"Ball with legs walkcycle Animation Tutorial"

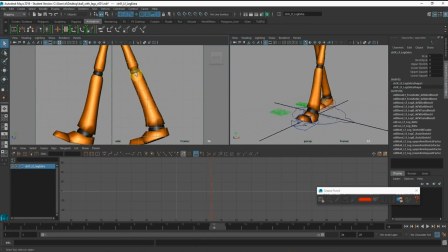2162s
so you can see that the knee is straight throughout and the spacing is quite little, like here to here, here to here, and then there's a huge jump in space here.
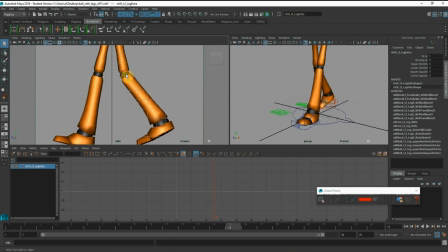2177s
Okay, so we need to tone down this because the next frame is also very close. Right, so we need to tone down this by pushing the knee back. Okay, so I can use this by using my stretch leg.
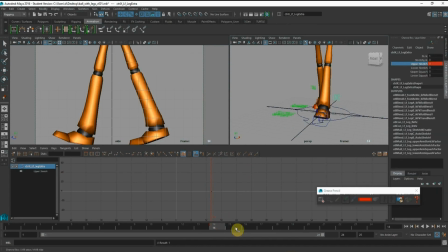2193s
Okay, so I'm going to set key on this frame, and the next frame here I'm going to tone down. I'm going to tone down the position, so to help me to cheat a little bit, right?
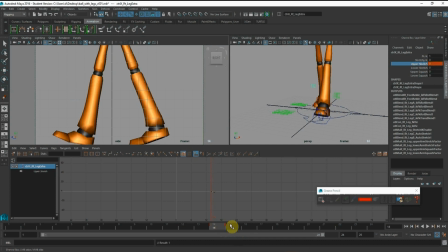2213s
So you see now here will be more gradual. right? And I want to go back to where it should be. So if you look at the spacing of this knee here, the next frame, and the next frame,
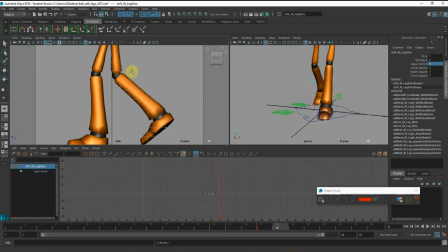2232s
and then this frame kind of stays there a little bit. Okay, so we want to again clean up this.
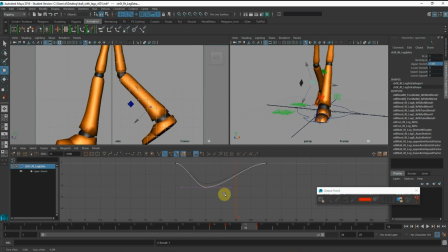2249s
Okay, closer to the previous frame and the next frame. Okay, so this one is pretty close. Again, I want to push this back a bit. There.
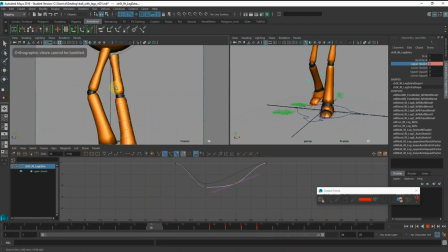2270s
Alright, so now you can see that the back feet, the back leg has fixed the knee pop. Right, so of course I can spend more time to get it even smoother if I want. Right, so you can see that by using this extra tool, I can control the spacing of the knees.
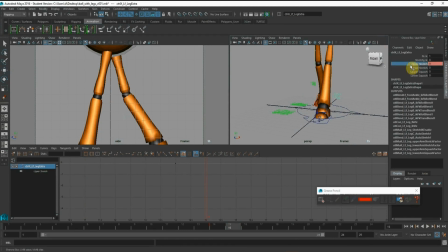2289s
Okay, so the upper stretch, you can clean it up even better. Right, so you want to spend some time to get the spacing as gradual as you can, so that your animation will look refined and polished.